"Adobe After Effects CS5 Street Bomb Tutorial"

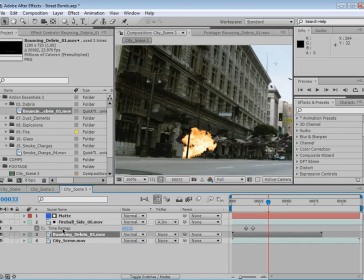[4:09]
But when used with live action elements, it's incredible what it does.
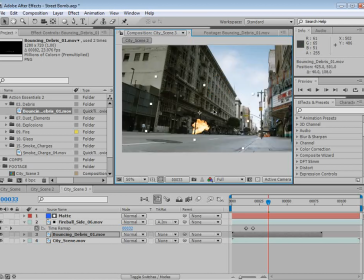[4:16]
It creates depth by allowing your subject or your effects footage to actually look like it's on the surface of your footage.
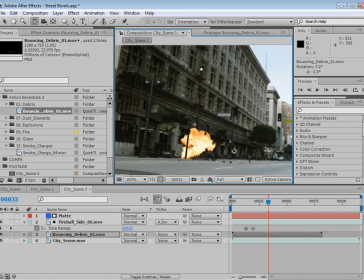[4:24]
And sometimes, you know, stock footage can look very fake because it doesn't really have a reference point as to being grounded.
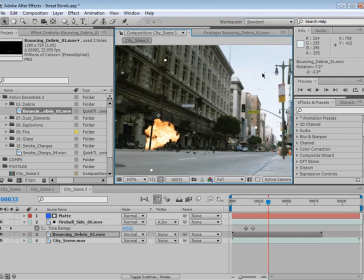[4:31]
It just looks like clip art stuck on top of, you know, your composite. So these are great elements for that specific reason. So we'll scale this down some. And I've rotated it here slightly and put it on the street.
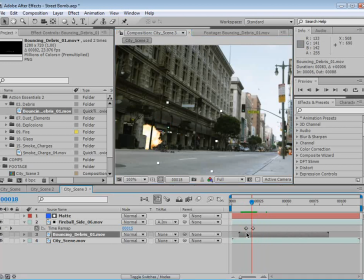[4:48]
Now, obviously, we need to time this, so we'll move it over, back it up,
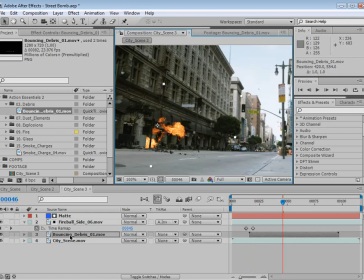[5:01]
Now we also want to add a matte to this as well. We're going to use the same matte, except we need to duplicate it, put it above the bouncing debris, and set it to alpha inverted so that that debris is going to be right there.
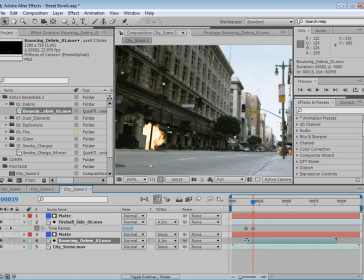[5:20]
Now the other thing we can do is basically shut it off so that we don't see the debris until it's being flung out. And you can do that a couple of ways. We could set a quick keyframe and,
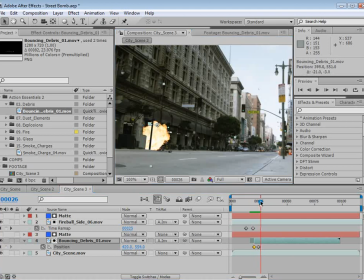[5:36]
back it up so that we don't quite see it, and then it sort of flings onto the surface. You could fade it in. There's a couple of different ways that you could achieve this, but the idea is to simply make it so that it blends with the entire shot.
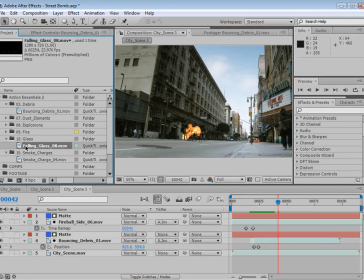[5:51]
Now I've also had this glass element, fallen glass number 8, which works very similarly. And you can take this element and lay it onto the shot and create, some multiple surfaces breaking up,
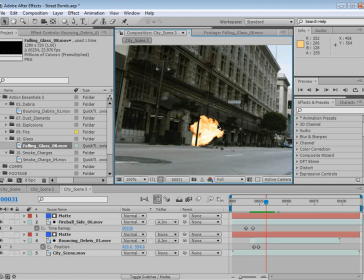[6:03]
but I'll go ahead and skip that step for now, but it works pretty much the same as the bouncing debris.
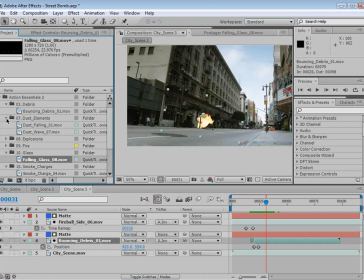[6:09]
Now, one of the most important and one of my favorite elements is the dust element.
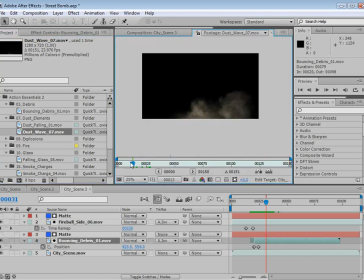[6:14]
So here we have dust wave number 7, and it's a perfect little dust element that shoots out and kind of dissipates.
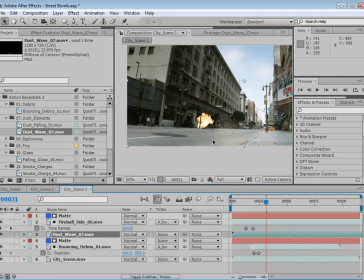[6:22]
So we're going to take that element and we're going to put it below the fire, but above the bouncing debris, and we'll scale it down here.
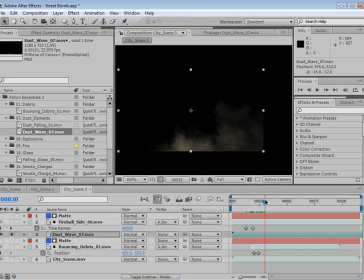[6:35]
And I'll go ahead and solo it. We can take a look. So it sort of gets cut off at the end of the frame, just a little bit. And we need to feather that.
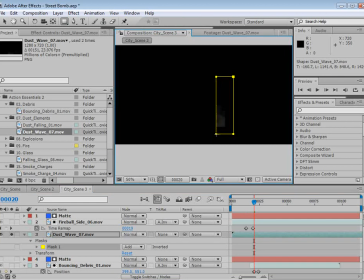[6:45]
So we'll take the rectangle tool here, and we'll just select the end of the clip, set it to subtract, and then feather it.
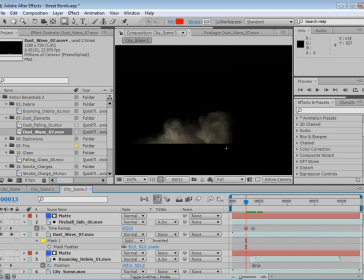[6:54]
And that way, we won't actually see a harsh edge, but rather just a little bit of fading out. And then we're also going to take the pen tool and make a little bit of a mask around the very bottom edge. And this is going to do the same thing. We don't want that harsh edge. We want it to blend with the street.
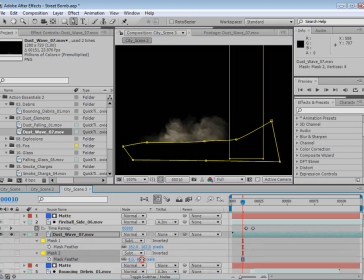[7:11]
So we'll subtract it, and again, we'll feather it a bit. And not too much, because we want to have sort of a hard edge.
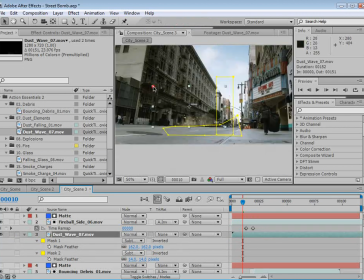[7:18]
And then we'll unsolo it, scale it down some more. We can hide the masks just for a moment.
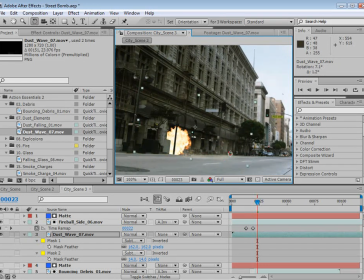[7:27]
And we'll rotate it also. Now, we need to take this and line it up. So we'll move it over a bit. And look at that. It just kind of shoots right out.
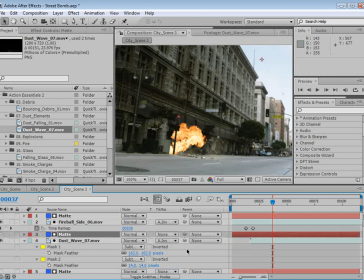[7:42]
We can also add a matte to it as well. Just duplicate it, alpha inverted, so that it looks like it's coming from behind that stuff, just like the other clips. We can even move it back there more. Now, the other thing we can do is color correct it, and we should do this with all of our elements.
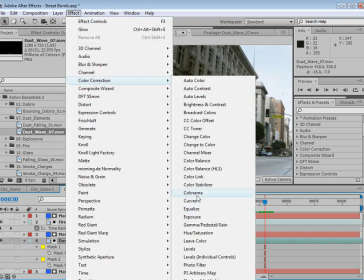[8:01]
So I'm going to choose color correction, curves, and maybe,
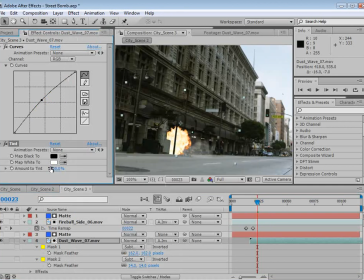[8:08]
add a tint effect as well. That allows to blend it.
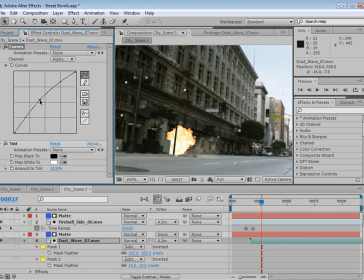[8:15]
The other thing you can do is go to the alpha channel and turn that up a bit, and that'll boost the alpha of the element. Now, I don't want to do it too much, but it's a good way to just give your clip a little bit more life, a little bit more depth. Bam.
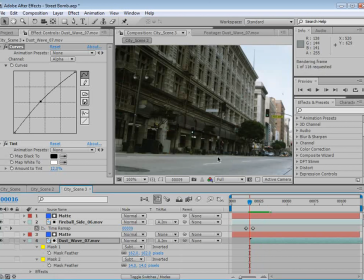[8:29]
So that explosion is so fast, and it just blows the dust off of the surface, and very cool.
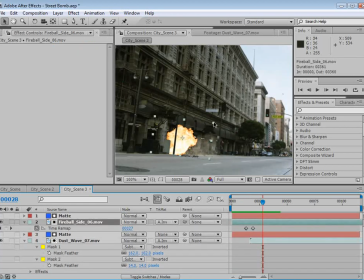[8:37]
We might even take that fireball and scale it up just a little bit more.
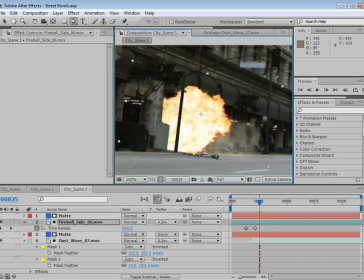[8:45]
Now we might also want to add a little bit of a mask to the fire just at the bottom here,
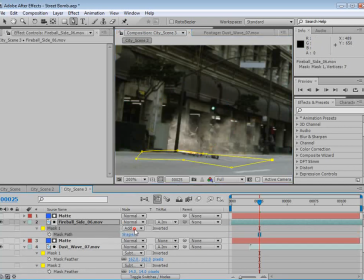[8:53]
and set that to subtract and feather it a little bit,
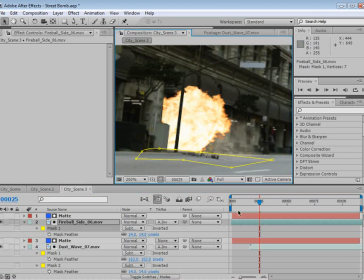[8:59]
just so that we don't have any kind of hard edges. We really want this to blend with everything that's happening here.
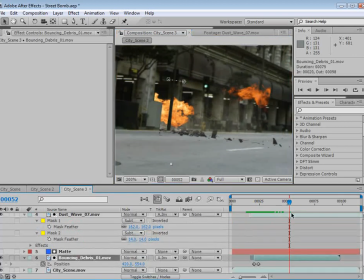[9:07]
And also our debris element looks a little dark, so we can take that element and maybe add some color correction. Just kind of try to match the contrast. Give it maybe a little bit of cooler color there.
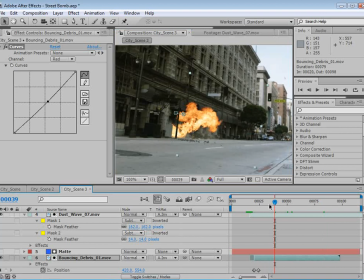[9:29]
Yeah. So that looks pretty good. Okay. Now, the other thing we need to do is add like a nice glow effect. And we're going to do that by creating a new adjustment layer.
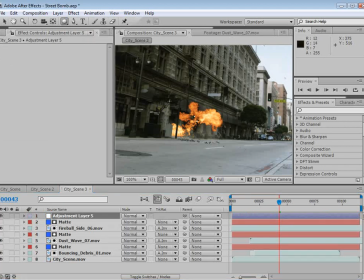[9:42]
And then we're going to take the ellipse tool, and we're going to draw a circle right around the fire.
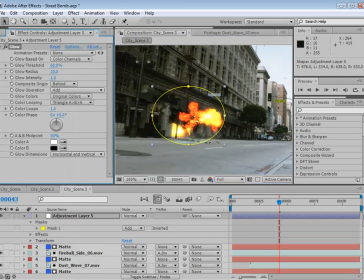[9:47]
And we're going to add stylize glow. And move this up just a bit. We're going to change the glow color to AB color. And that way we can set our own color here.
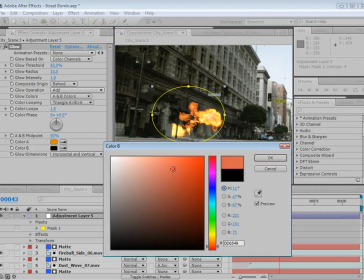[9:59]
We'll set it to like orange and red. Then we can turn the radius up,
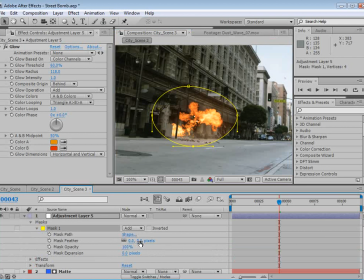[10:06]
maybe the radius of our little box, and also feather out our mask so that it really blends. And we can go right here, turn up the intensity,
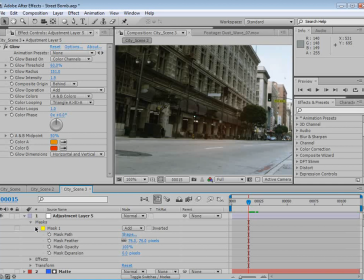[10:23]
really create, this cool effect. Now, the thing about this glow is we want to fade it in. So hit T, bring up the opacity, set the keyframe, move forward here, set it to 0, and it's going to fade in, and then it's going to fade out.
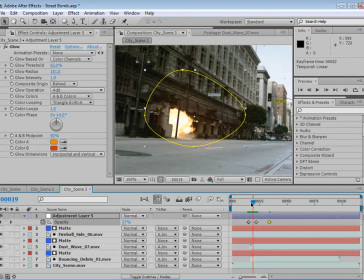[10:41]
We just want it to glow for that really bright, hot spot of the fireball, and then sort of fade out.
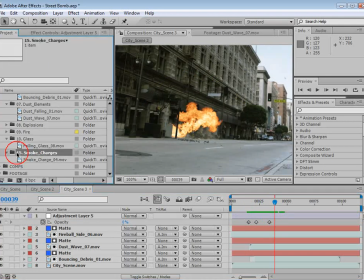[10:50]
Now there's a couple other elements that we want to add. We have some fire, and we also have a smoke element. First, we have this large fire element.
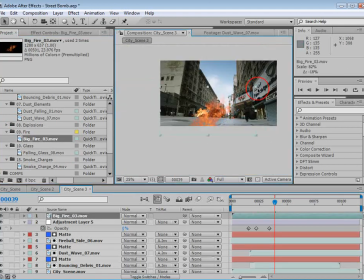[10:56]
I'm going to bring that out, and we'll scale it down. And this is just this big fire element.
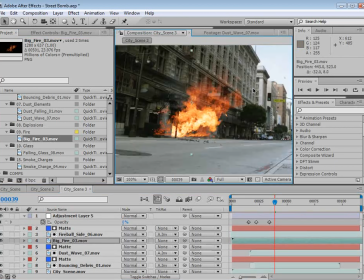[11:02]
We'll put it right below the fireball. And we'll zoom in here. We'll scale it down so it fits in this window.
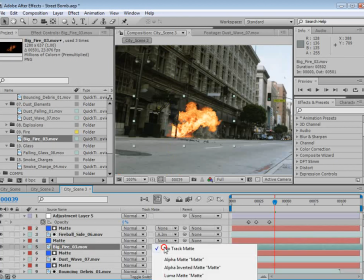[11:10]
We'll duplicate another matte, put it above the fire, and again, alpha inverted so that it hides behind all that stuff.
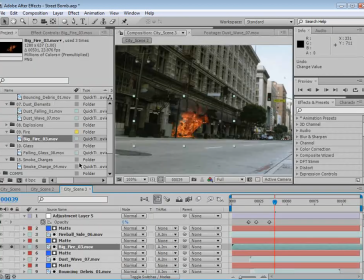[11:19]
And then we'll solo the fire and the background. And we can work on this element by itself.
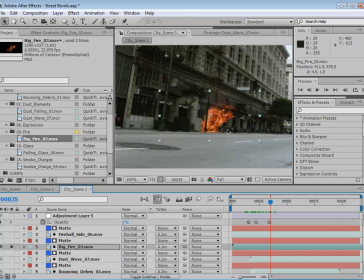[11:26]
Now the thing about the fire is we need to fade it in, but we don't want to just add, an opacity fade in. Instead, we're going to add a curves alpha fade in. So we go to the alpha channel
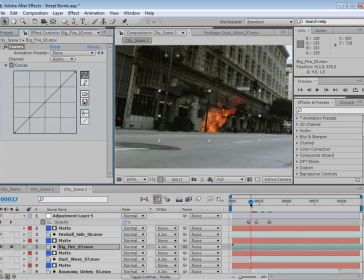[11:40]
and set a keyframe, and we move forward or sooner, and we just bring the alpha curve down. And if you look at this, we're sort of darkening the element, but not fading it out. It's more gradual, and that's great for fire because fire, shouldn't just fade in.
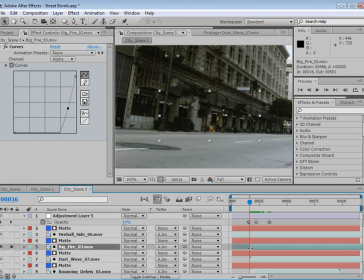[11:59]
And then I'm going to trim the clip also. We'll unsolo it,
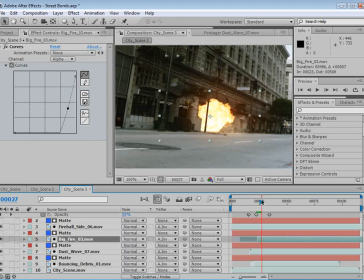[12:05]
and the idea here is to move the fire so that it comes on while it's covered up by the other big explosion, and that way we won't see what's happening.